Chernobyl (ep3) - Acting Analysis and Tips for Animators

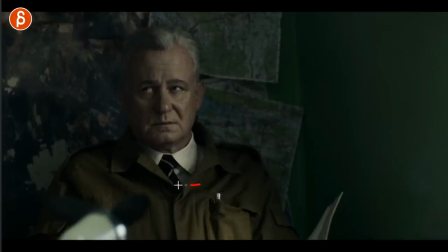452s
It's a great little moment and it's again not much going on you get a little bit in the body You got to start look here a little bit of a head move here And as he goes up this eyebrow goes up almost giving us that little triangle showing us up here and
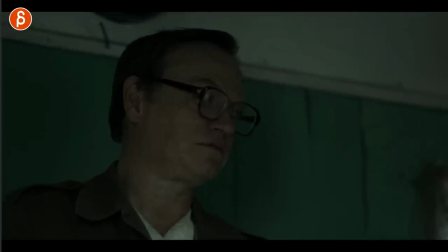467s
Then again big fan you got the swallow he was caught now.
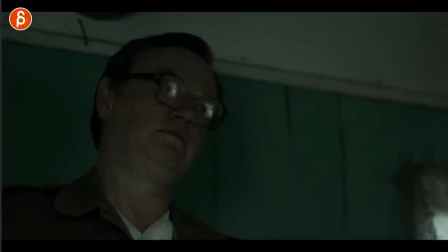470s
He's nervous even more nervous Because no no, it doesn't make any difference and then now as he said that look at that.
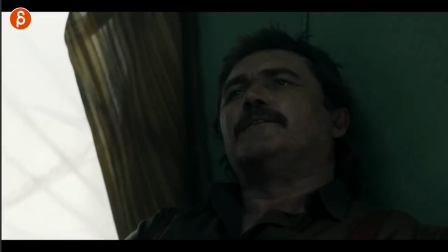477s
It's that moment of I see and And it doesn't say it, it's just in the head turn up.
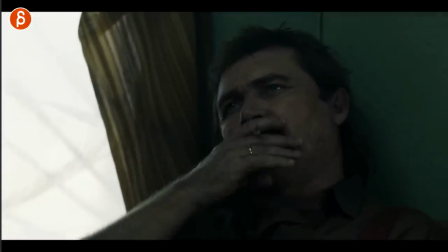483s
Oh, okay, I get it. So then I tell him something else and then he says, no, I'm gonna do it my way.
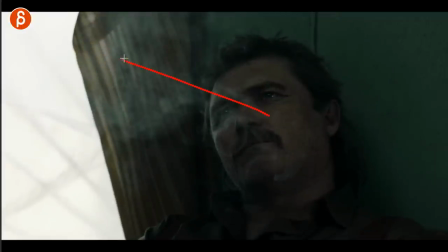490s
And once he does that, right, once he's done, it's that long stare again. Now he makes that choice, no.
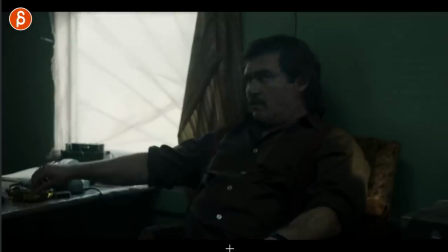496s
And now he breaks eye contact and moves around and shuffles around. For him, it's a whole new chapter.
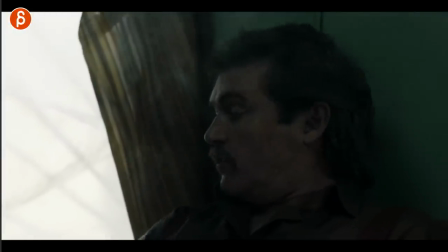502s
Okay, I get it, you're all lying to me. We're all gonna potentially die, but I'm gonna do this and let's go. come on it's so good small but subtle and so good i love stares i love when they're when there's confrontation between characters and this is a long stare and the other character has to do something else tries to evade the gaze and the challenging look it's so good and then going back again
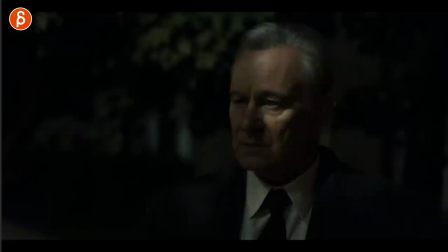526s
for a subtle look is that he tells him hey we're being followed i mean you can already point this out that just that little look where he leads with the eyes and
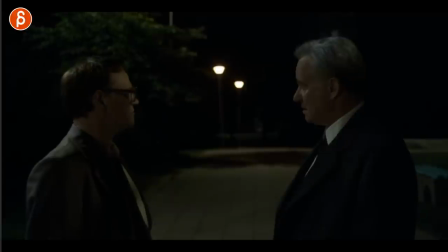534s
then does that hey look over there well basically it's about him saying hey we're being followed i don't want to show
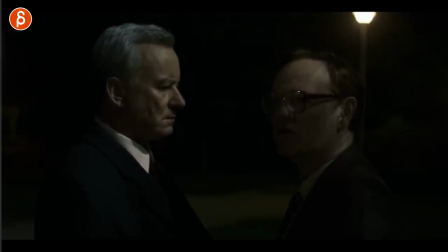541s
you that we're being followed and he tells them hey i've seen them before and then look look at this oh it's so good again it goes back to what i said before imagine that i mean they talk beforehand but this is the lip sync moment where
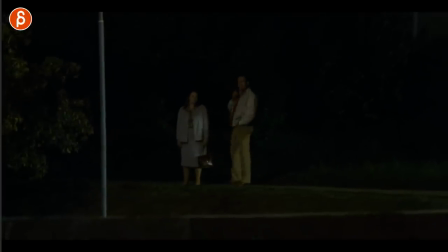557s
i've seen them before so imagine this is your assignment maybe you're showing i don't know if that's your shop let's just pretend let's pretend the whole thing right moves over tells him to look over then we see the explanation of the look okay this is what it is and here's your lip sync assignment he says I've
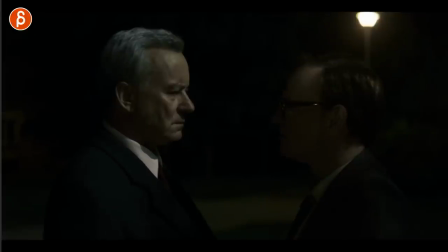574s
seen them before and then you could end or you could end here but you can also continue with that smile I'm such
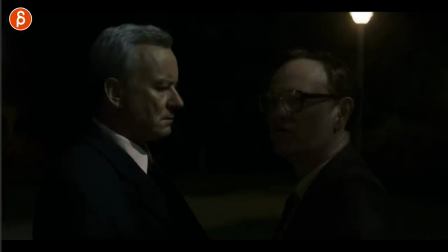583s
a fan of adding something at the little button at the end of the shot so it's not just about the lip sync because
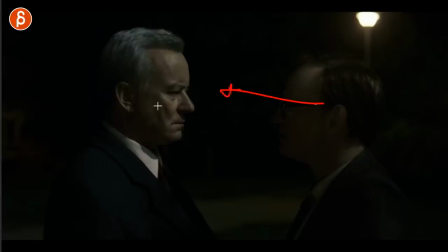589s
he tells him hey I've seen them before and now he wants to know well what do you have to say about this and he doesn't have to say much it's just that all-knowing smiles like yeah I know I've seen them before too and I know what's going on it's very subtle and
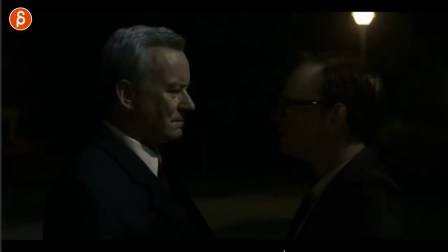604s
then the scene continues so good in this sequence it's again about stares
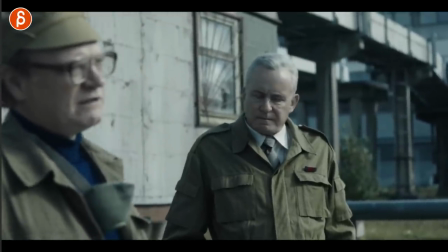610s
and looks they're very frustrated about things here and this is something where he tells them where everything is okay somewhat and that's what he says here right it's okay I'm paraphrasing but it's this look at that that's there I also
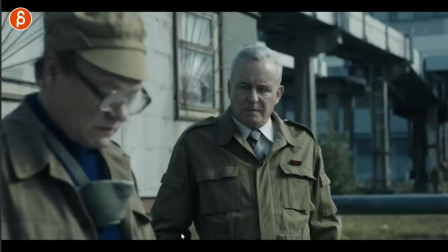623s
like this when a character is not looking he doesn't want to confront him maybe he's embarrassed maybe he's just frustrated and it's that angry look and you could stages where your second character is not doing much and it's blurred out you have to worry too much about facial details it's just there for context but it adds something
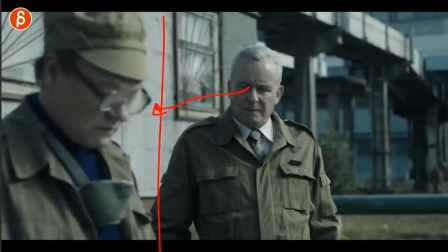639s
to it that's there wouldn't be the same if you cut this off and you couldn't see the character there's something to where you can stage
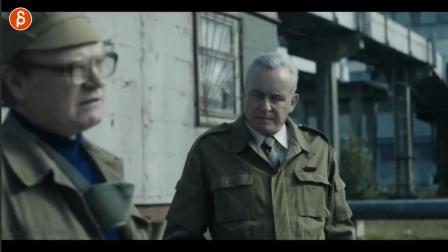647s
it like this but I love that little just that moment of ah see fine and then that little frustrated
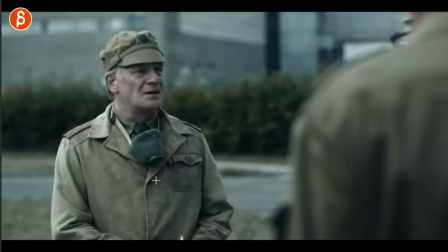655s
then he does try to look at him like they're all so frustrated but then he continues well actually there's more bad news
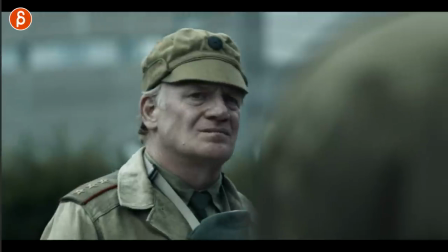663s
and then as he reads this as he continues i love this look too here like yeah i know what's going on here too and then he tells him well
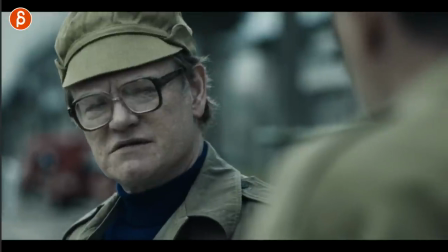671s
what's going on well the meltdown has happened so this tells them right here yeah the meltdown is happening and again it's the same thing
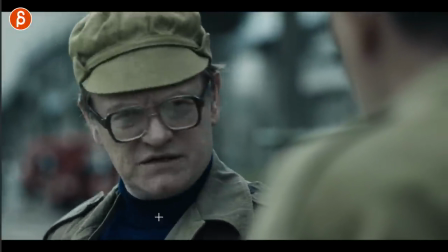679s
as before I'm showing you multiple examples this is the line the meltdown is happening paraphrasing and you could end it you can end it here but you can also continue
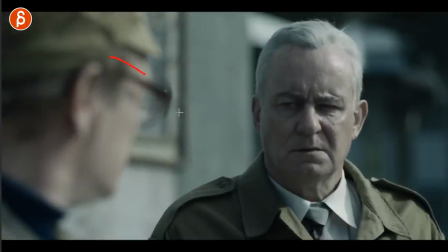688s
just with that and I love this I love that as he turns around you will potentially have a bigger look or he looks away or a blink or something or a bigger follower with his eyes but it's very subtle a bit of a dart because he does follow the face a bit
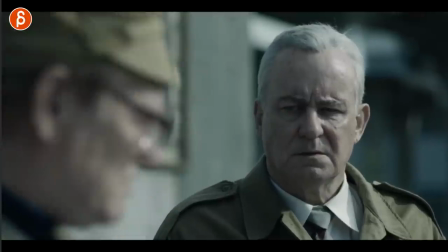705s
but the fact that he lingers and actually doesn't move there's really nothing in the face and it's that long look after ah you were
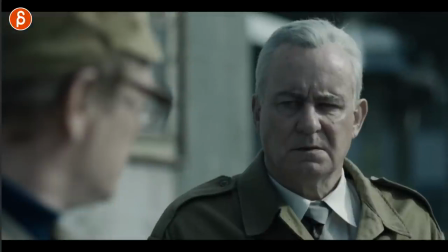714s
right and i hate it we're all doomed now i understand too that if you do something like this right in your demo reel you want to show off things and you want to show that i can do body mechanics and pantomime and weight and all those things and i say all that stuff about being subtle and having a person look away and all you're doing is a look and a tiny dart look down it's a bit tricky to put that on your reel i understand that because you want to show things off you want to be loud and clear i can animate and maybe you're worried that something like this is too subtle i kind of agree i mean it is tricky is it it just depends where you send it if if the company is interested in performances i think if you couch that in the middle so you start big and you end big on your reel you can put something like this in the middle and it shows off that hey i i don't have to do big things i'd have to move things and have characters jumping around and doing crazy gestures i can do something where character just looks and stares and it has a little bit of an eye follow to me it's a great contrast in your reel but again it shows variety that you have the confidence to not move your character because it's tricky because you're tempted to move your character all the time but you don't have to it's also it's also very difficult to not do anything and just have a dart or a little look it takes a lot of control and you know we don't want it to you don't want your character to freeze or have that floaty feel it's not easy to do just because there's nothing happening doesn't mean that it's easy to do but it's something that I would recommend that at least you try it it's a cool exercise again it doesn't take long in terms of you know crazy IK switches or arcs and everything it's from a technical point of view potentially much easier and maybe less time consuming but it's interesting for me at least to try it where I don't do much and just have that a look how how effective is it can I do that and even if you don't put it on your reel it at least it's good practice for you to do something that's a bit more subtle and just a bit smaller in scale now this last
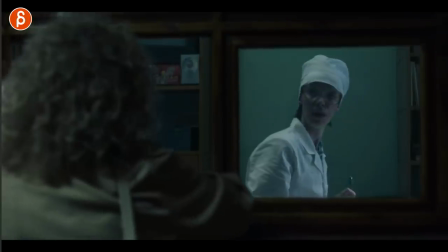823s
one is not super subtle to me this is more the variety of hand movements so basically she is giving her grabbing money to see her husband at the hospital and she said no also like that little tiny framing in there now she takes the money doesn't look down she just looks at the
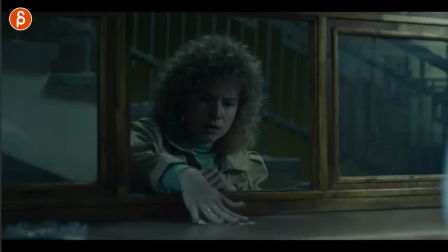839s
character yeah yeah all right but i like this here at the beginning you might you know if this is your assignment you might just go okay i'm gonna grab
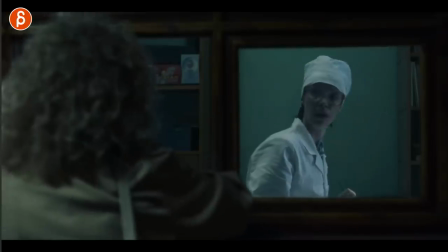847s
this put it down and then that's it and she she insists hey the money's there but and you might argue sometimes you know less
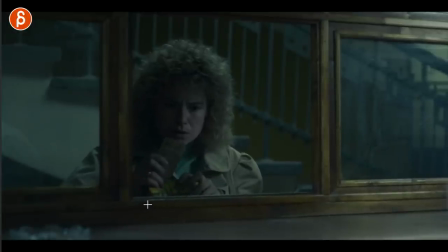855s
is more maybe you don't want it to be this complicated with all the finger detail here and how she holds this and does all that but to me at least it's worth looking at it and taking that as an inspiration that if i put the money down it's a nice too with the
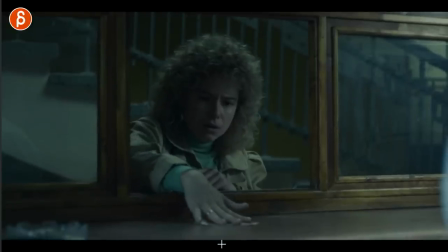871s
compression here that she doesn't just put it down maybe you want to add a slide like here or you want to make it a bit more complex adding
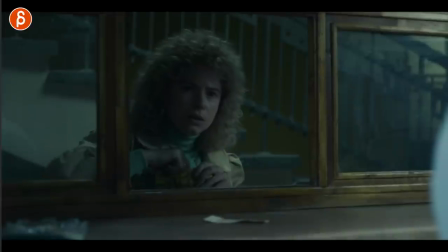880s
a little bit of a tap there let's watch this again just that to me it's just a nice complexity and just it's contrast too it's
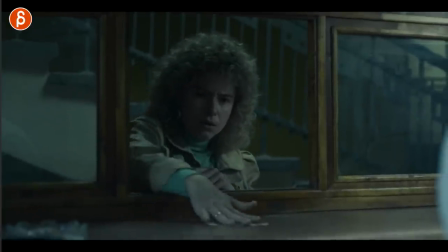888s
not just a simple a to b it's just a little bit more in there now again it depends on your style is that
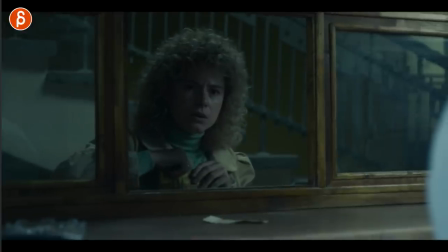893s
something that's appropriate in your shot it all depends on the clients the direction You know if this is appropriate, but I like this too that she waits Well, she's not looking she doesn't realize I put this there a little bit of a look down like wait I I have this here for you,
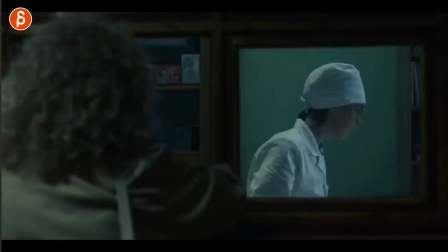908s
and I love that It's a little look. It's not aggressive.